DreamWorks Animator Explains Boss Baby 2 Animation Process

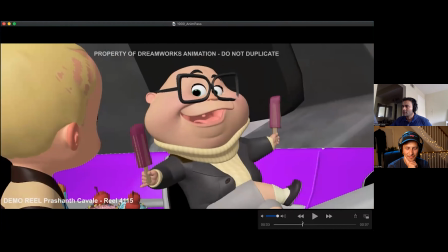pull them apart and then you'll see a lot of details in squash and stretch on his face
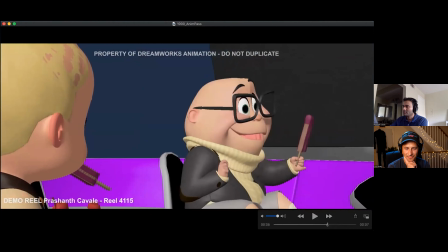and yeah but some and over here again like you know the legs traditional
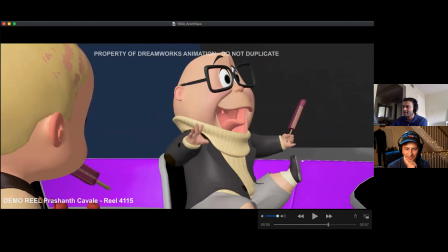squash and stretch and you know he's he's leaning with his head and then he shoots up in the air and then also
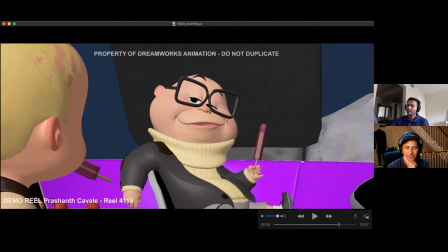utilize the opportunity to you know he's sitting more like a baby now and that's another note that i got because you know he felt that he was too adult
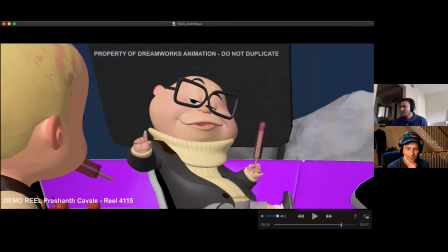so make him more like a baby so you know he sits more like a baby and then even the way he comes forward is
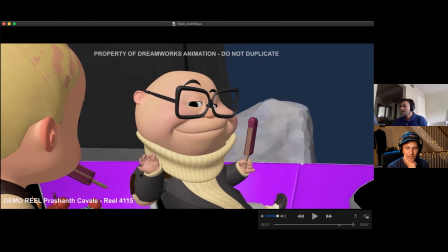a lot more push than what it was because you know just being gentle so the point isn't on the line you know you the
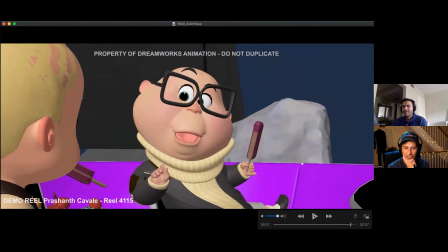point came before the line was yeah it was nice you know that's something that i don't know again it's something that i consciously do at times because i hate putting accents where the accent is like you know i just hate doing the dialogue yeah everything yeah it's this and that yeah yeah yeah
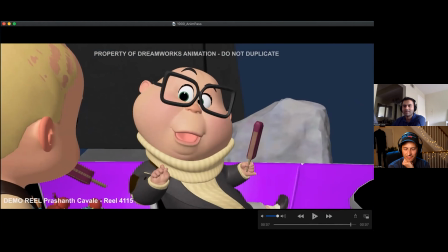it tends to get boring after a while like you know you would do that like but then uh i always keep asking myself is there a way i can break that and try something else so um billions so
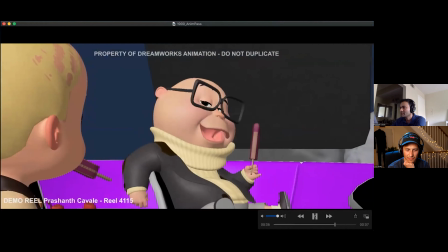that's my man and boss but some things are more important i'm
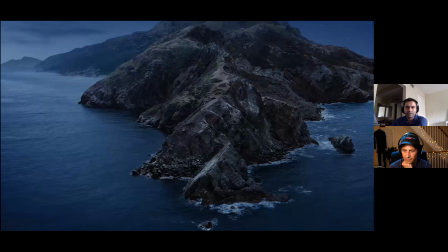going to play you the the final animation and this is a
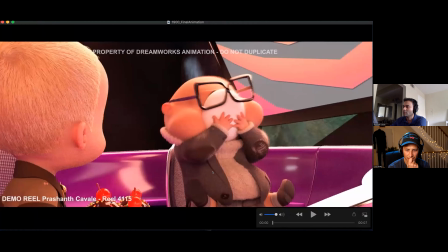dr i mean it's it's probably a version where you see the textures of the of the cloth you know
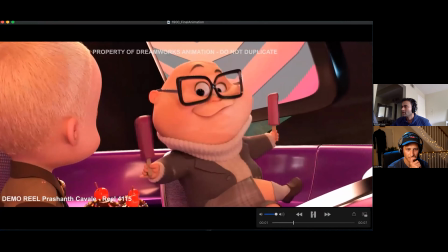sure billions
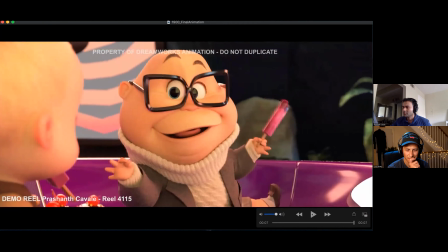yeah but some things are more important or i guess this was with the tech animation i think this is with cfx then you see his uh coat
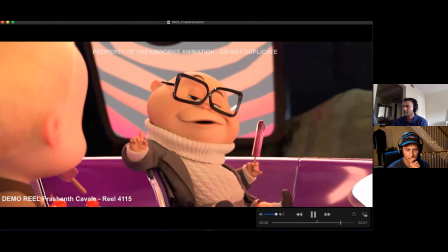reacting to you know it's flapping down as it settles so i'm pretty sure this is the tech animation so yeah that's my final animation
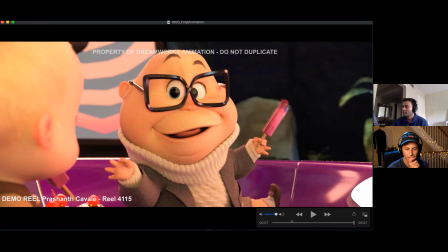with tech and you know just adding a lot of small things basically polish is all about uh i mean i would say at least it's kind of transition to being more of a frame by frame thing for me like you know,
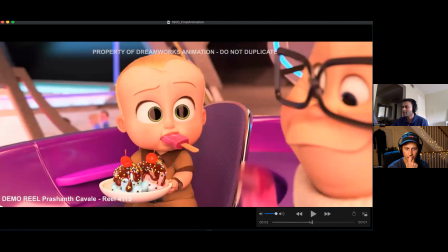seeing if all the shapes work fine. And this guy, we were very particular about his mouth shapes, like, you know, this W kind of a shape.
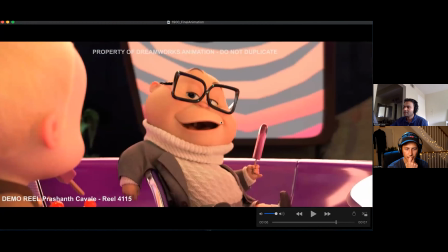We made sure that it would stick out. So we were at points like these, we were really pulling his uplift out so that it sticks out.
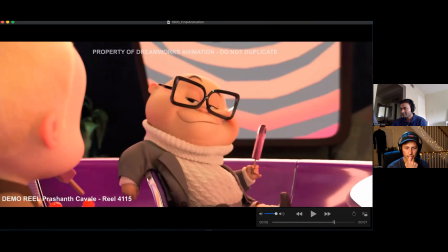And you get that kind of a silhouette. And you see that all over here.
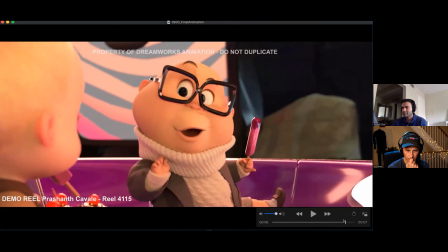So yeah, really fleshing out the lip sync and seeing if it works with the squashiness of the mouth.
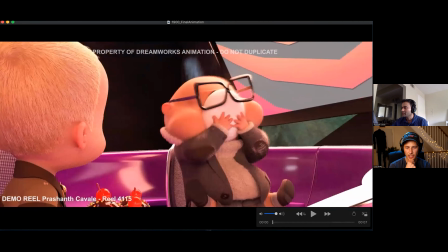well i don't know i mean it doesn't was the yeah it was i have a question about the
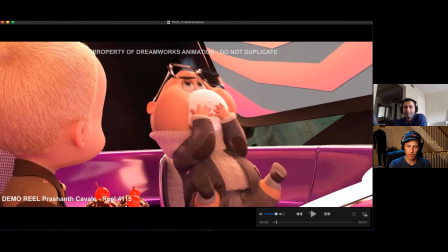so okay at the beginning you mentioned you know the the popsicle in the mouth you wanted that to be the wide-eyed moment i'm just kind of at the at this polishing stage they started like kind of sucking on the popsicle was that that come out of the polishing pass or was that a note you got to have them be more active or
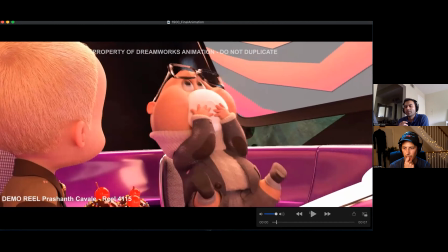how did how did adding that come into the when he's when he's sucking popsicle is that uh when the baby uh sorry the screen
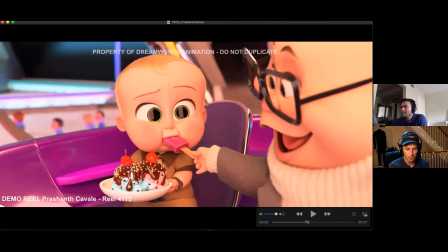left character right now oh this one yeah in this moment after it goes in the mouth now they're starting to eat it a little bit
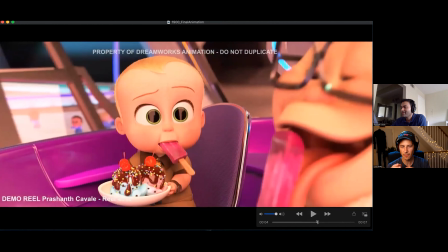did that come through the polishing phase or was that a note you got about them or yeah
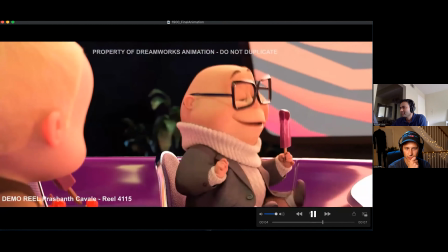yeah it's kind of uh well i mean so basically he says uh he
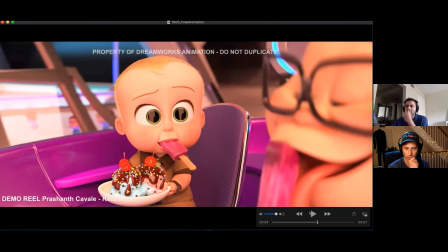says brilliance and it's that's popsicle reacting to his mouth saying billions that's boss baby so he says billions there so